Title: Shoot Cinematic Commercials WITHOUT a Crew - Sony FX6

Not only are you going to be able to get a versatile amount of shots from your wides, your mediums, and your tights,
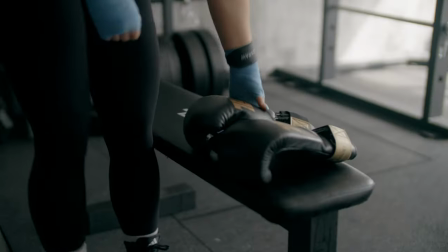but this lens in particular has a certain character to it that really matched the overall concept that I wanted.
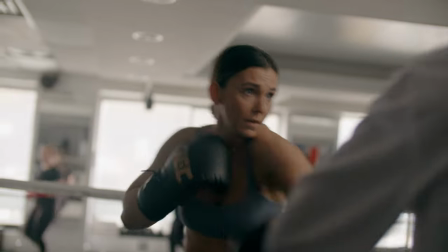This lens has imperfections, it does lean a little bit warmer, and it doesn't necessarily have a sharp roll-off, which is the reason why I chose this cinema glass in order to shoot this piece with.
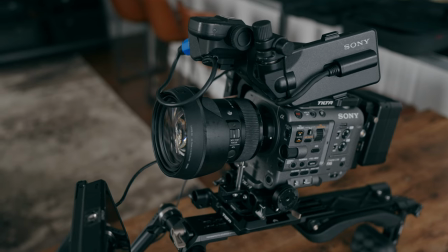Now I am using my shoulder rigged mount by Tilta, which is something that's a new addition into the kit,
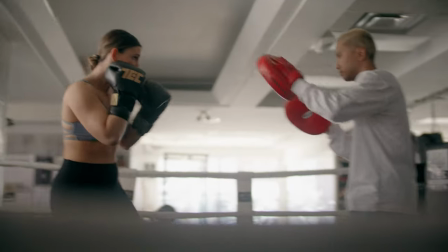but it gives me more eye level shots and it also forces me into different angles that I didn't think of were if I was shooting handheld from the hip. Now it's a cool thing about this as well is that it does have a quick release plate at the bottom which is also Manfrotto style so
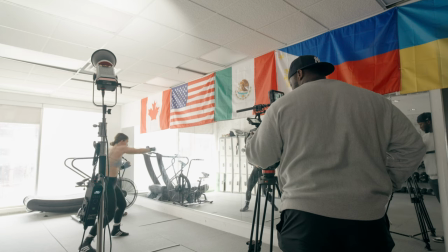I could use it to get locked off shots on my 502 tripod and it doesn't actually take a lot of time for me to do that.
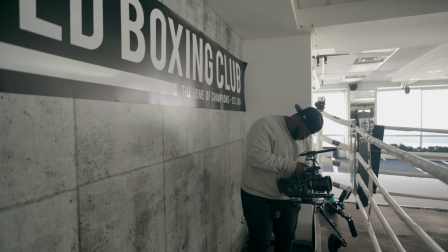And if I want to go into my old style of shooting I can always just take it off the tripod and shoot from the hip and handheld.
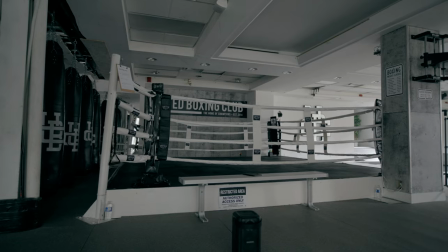Now location scouting and lighting are going to be in the same section because they both depend on each other. Now the location I picked had white walls and big windows that allowed for a lot of natural light.
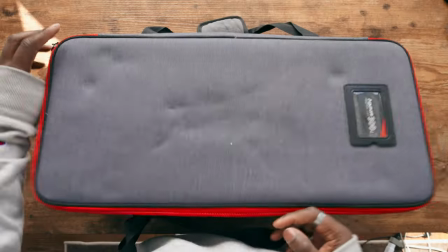So I got really good exposure even though I wasn't using any lighting. Now, I only did use one light and that was the Aputure 300D.
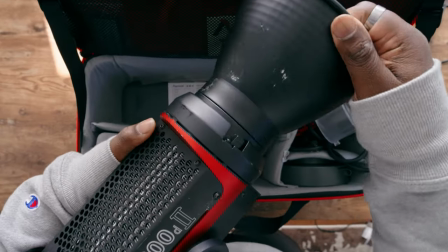And you might not believe this, but I actually didn't use a softbox on it at all. In fact, I actually used a technique called bouncing the light.
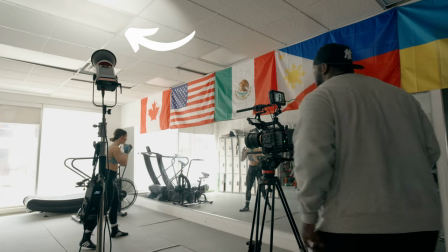Now, because I was in a very light, naturally lit space, I was able to bounce the light off of walls,
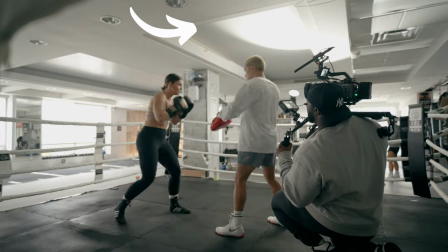mirrors, or even the ceiling in order to have it bounce back off and actually diffuse the light at the same time.
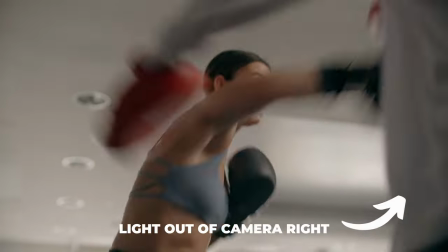Now, because I didn't use a softbox, my C-stand didn't have wheels,
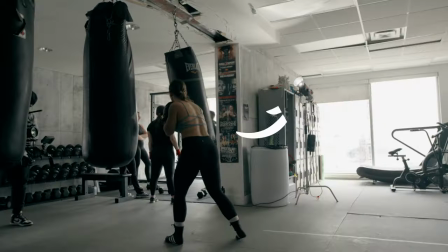I didn't have a lot of time to pick up the stand and move it around my scene so what i did was as i bounced it off the ceiling of whatever scene i was in and then honestly all i do
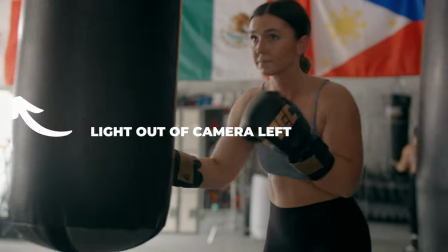is reposition my framing where i actually set up my shot to make sure that i'm hiding the light and you don't see all my secrets now when i'm
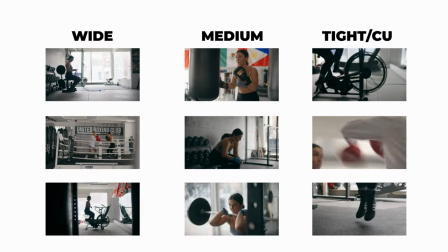working as a solo operator i'm shooting by myself i rely on my wides mediums and tights which usually carries me most of the way through
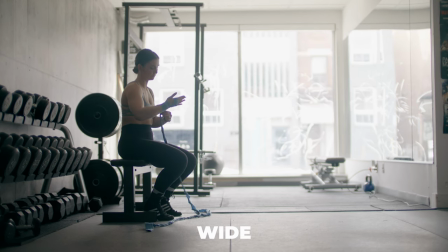you usually have your wides that are going to be big and it's going to help you establish a scene so that way you can see exactly where all the action
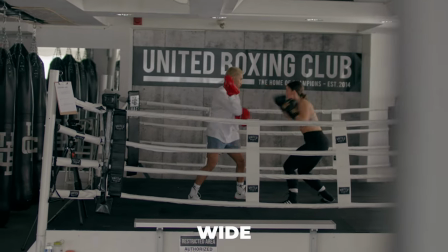is going to be taking place and it also helps bring more interest because you see such a wide shot but when there's action
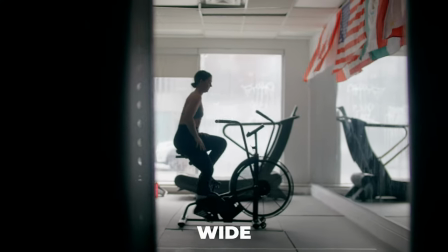happening somewhere in the middle, your eyes are naturally drawn to it. With your medium shots, I try to pay that off.
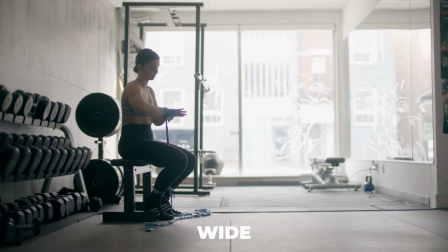So if I'm looking at a wide shot with a lot of motion happening somewhere in the frame and the rest of it is still,
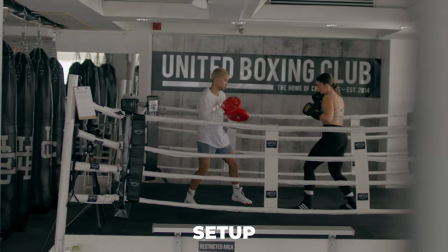now when you cut to your medium, you actually give the viewer the payoff that they're looking for in terms of finding out what's actually happening in the scene. Now my tight shots hold a special place in my heart, but it's one of those things that I use to really make the viewer feel the actions that are going on.
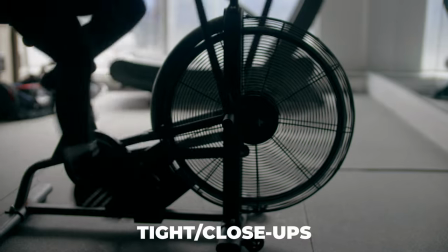So when you did see some close-up shots of the hands hitting the bag or things going on within the scene, I really wanted you to start to feel those emotions or really hear that sound design as things are going on on top of that it does really cut well on top of your wides and your mediums in order to give you more depth into your scene now triangle coverage is good and it's safe but also it can be boring if you're always just shooting your wide mediums and tights in a really methodical sense what ends up happening is that you start to become a little bit predictable now the way i try to set things up is i try to deviate a little bit from that wide medium and tight workflow where you could actually start to predict exactly what the next shot is going to look like and in this piece i actually use three different shots in order to break up the edit and make things feel a little bit more dynamic and a little bit less predictable. Now the first shot I'm going to talk about is going to be a silhouette shot.
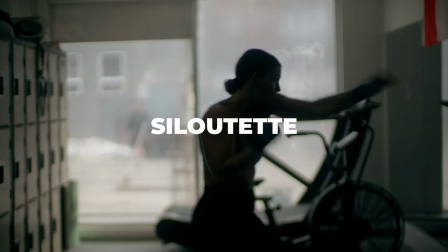Now most people want to have perfectly exposed subjects and perfectly exposed images but with the dynamic range on the Sony FX6 I wanted to take advantage of that and expose my windows instead which made my subject look a lot more like a character that hasn't been unlocked yet in Mortal Kombat.
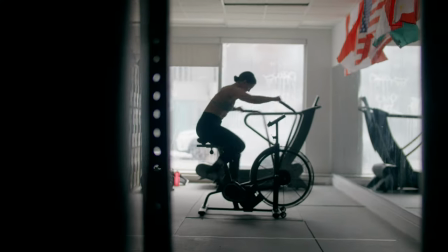Now I still am going to be bouncing the light off of the ceiling to add more exposure to the far side of the body but I really wanted to lean into
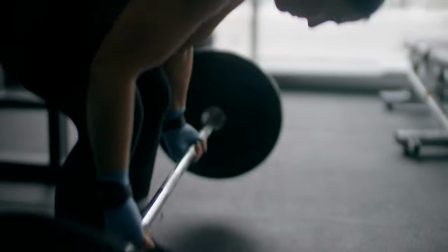the shadow and lean into the darkness of the shot add more mystery and intrigue and also in my inspiration I found this in a lot of boxing movies where you had a backlit shot with the boxer shadow boxing in the middle but I didn't have a big hard light source so I just used the window instead. Now the second shot that I used in this piece is going to be the slow shutter effect. Now this is an effect that most people use in post but I actually did this in camera instead. Now the Sony FX6 and a lot of cinema cameras use something called shutter angle and you want to keep that to 180 degrees most of the time to have accurate motion blur. What you actually want to do is set your shutter angle to 360 degrees.
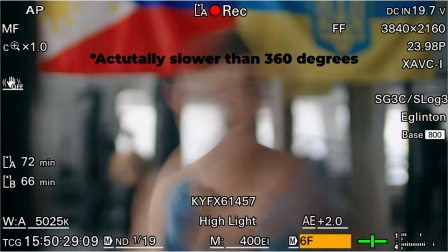Now at first it's going to be a little bit more overexposed but you can also use the built-in NDs in your camera to compensate for that exposure so things don't look blown out. Now I picked this shot for two different reasons. One, it kind of looks cool and I've seen it in music videos before.
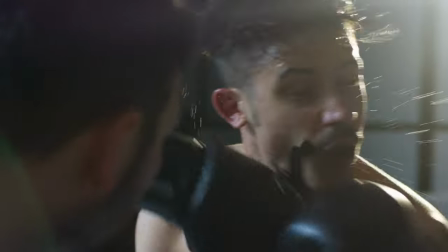And two, if you get punched in the face by a boxer, especially this one, that's exactly what your vision is going to look like.
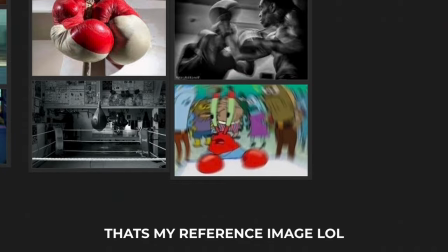So what I wanted to do is emulate what it would feel like if the viewer was getting punched in the face by this person who's been hitting the bag this entire time. Now the last shot that I added into this piece was something that's a little bit counterintuitive to my shooting style and honestly that's just locked off tripod shots.
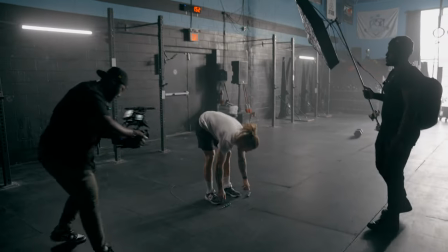Now with my usual style of shooting I'm usually running around shooting on handheld and honestly just injuring my back half the time and in hopes to save my back and also just to mix up the types of shots from being too predictable was I added in some locked off tripod shots.
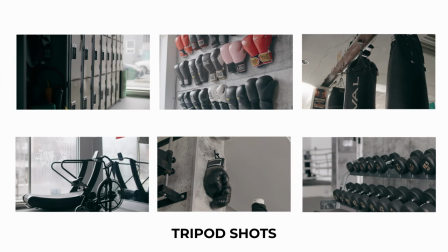Honestly you don't really see them very often and it gives you an opportunity to help not only let your edit breathe but also give some textures into your overall piece to help set the mood other than just getting a wide shot because That's honestly a little bit predictable as well On top of that I just picked up the Manfrotto 502 and I've been using every excuse to actually use it So getting these locked off shots to help break up the edit or let things breathe and set the tone Actually came in handy and creating this overall piece now in terms of the audio I did
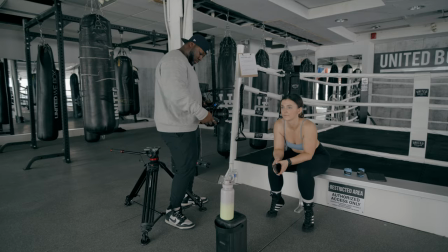use my zennheiser mk416 to get some natural sound and for voiceover I did use my zoom h6 to get some narration that's gonna be the foundation of my overall edit now terms of editing this piece it's actually simple and straightforward and we're going to get through it in a couple of different steps.
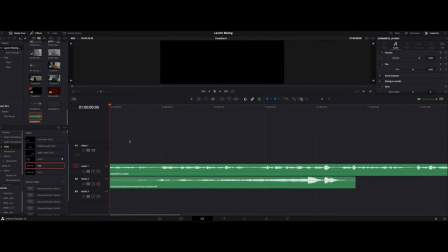Now first thing you want to do is take your audio track and your voiceover and that's going to go on the timeline first.
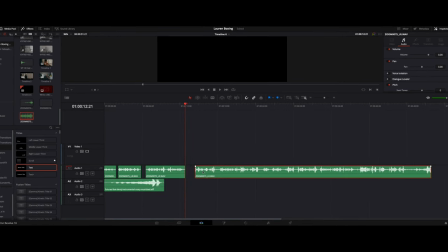You might want to actually cut up your voiceover by sentences so you can place them wherever you'd like instead of being predictable and letting it play all the way through.
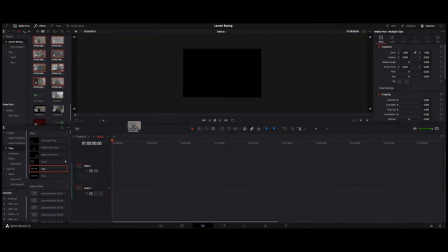Now I am shooting an S-Log3 so the first thing I'm going to do is I'm actually going to color grade a bunch of the footage with a base grade using one of the LUTs in my pack.
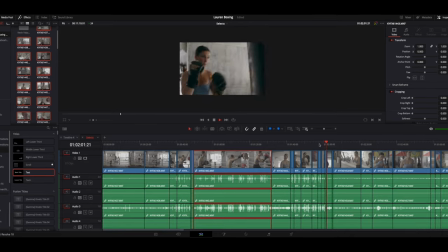Most of the time on the FX6 I'm using my own LUTs to monitor my image so I want things to look like how I saw them on the
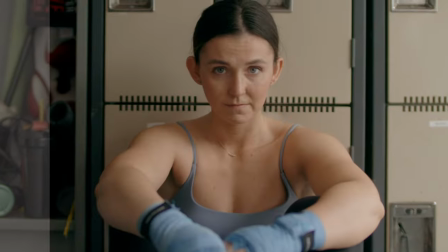day as to when I'm doing my post-production so I still have the same feel of what I was going for in terms of my
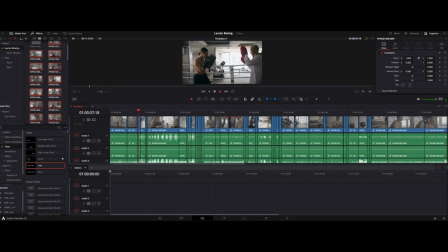overall image. Now in terms of picking my selects I use something called the pancake method you guys might be used to this in some other films that you've edited
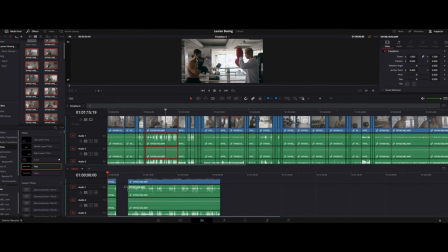where basically what you want to do is you want to take two timelines a blank timeline and a timeline where all your clips are at and
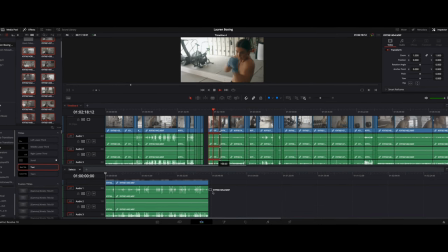you want to cut and drag and drop the different clips that you want that are going to be in your final film.
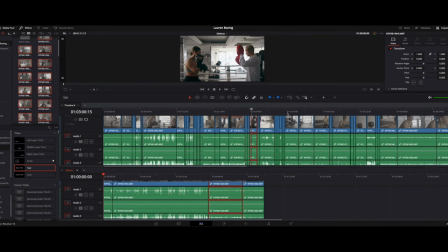That way you only pick the best of the best shots on the day and everything looks exactly the way you want them to because you're actually
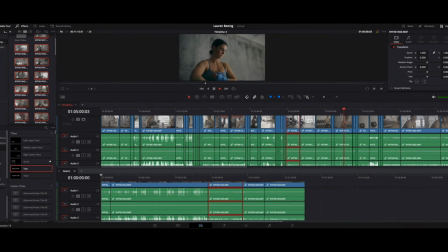picking from the best scenes and the best shots that you have during your shoot now in terms of editing this piece once i have my selects and my audio i actually went with the second half first generally speaking for me i want to get the hard things out of the way and typically
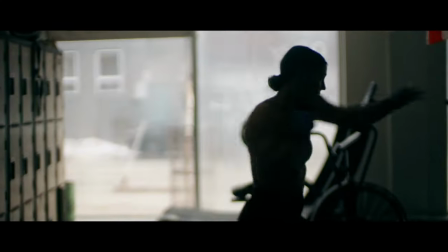i struggle with the faster paced parts of my audio so i edited for that and then i worked my way backwards this is where you're going to
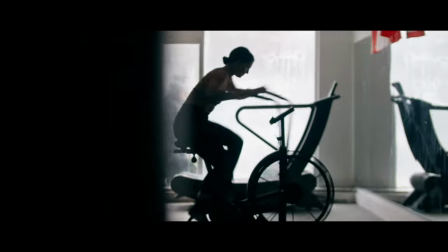get a little bit fancy with the quick cuts the sound design and zoom blurs and all the other stuff that you guys might see in
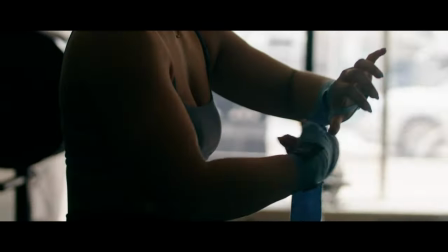high paced edits and then at the beginning and the end i'm going to let things breathe a little bit and allow for a little bit more storytelling. Now, a cool part about getting a lot of the effects in camera means I don't have to do it in post-production. So something like the slow shutter effect was actually already there. I didn't have to do much to it. The silhouette shot was just color grading and the locked off tripod shots are, well, locked off tripod shots. There's not much to do there. Now, one effect that I do use pretty commonly on YouTube and in a lot of my films is using the slow dolly zoom effect.
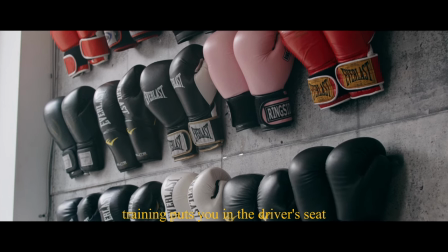The reason why I want to do that, especially if things are static and stationeries, I want to add a little bit more dynamicism. I still don't know if that's a word, But I want to add a little bit more dynamics into my shot So if something's locked off and I feel like it's hanging off for too long I don't necessarily want a still shot to be there and bore you I'll add in a little bit
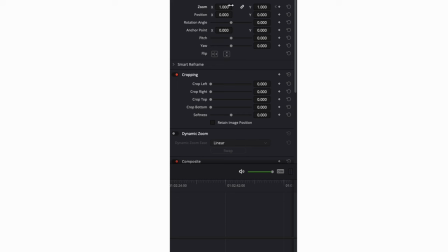of a digital zoom every now and again And that's the easiest keyframe of your clip from 100% to anywhere between 103 and 110% And on DaVinci Resolve you also have a graph editor as well So it's incredibly easy for you just to drop it down and smooth it out So the transition isn't as harsh now all of that's done and just like a basic film bro I added in my letterboxes,
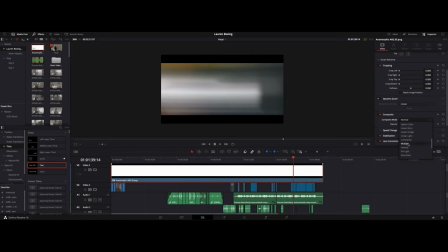which is just a PNG file that I put on top of my footage So you feel like you watched an anamorphic film. You didn't you didn't watch an anamorphic film However, once I do that export, I'm not quite done yet In fact the captions in this video are actually made on CapCut What I do is actually
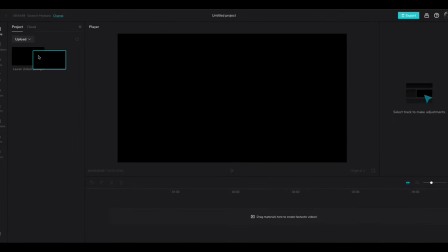export my video into CapCut and I use a text option to create auto captions I picked the classic
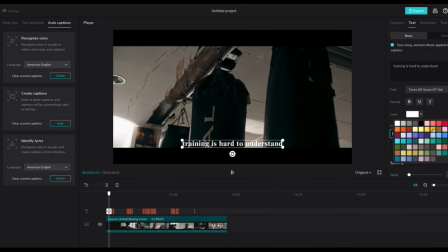yellow Times New Roman font and honestly, that's all I had to do So from beginning to end, from the planning, the shooting, and the editing, it took about nine and a half to 10 hours total in terms of me creating this overall piece. And don't panic, it was spec work, which means I didn't get paid for it. However, we're going to talk about the distribution, and this is overall how you're going to roll out this video in order to attract new clients and to get new business. And there's three different ways that I do this that we're going to talk about in the distribution phase.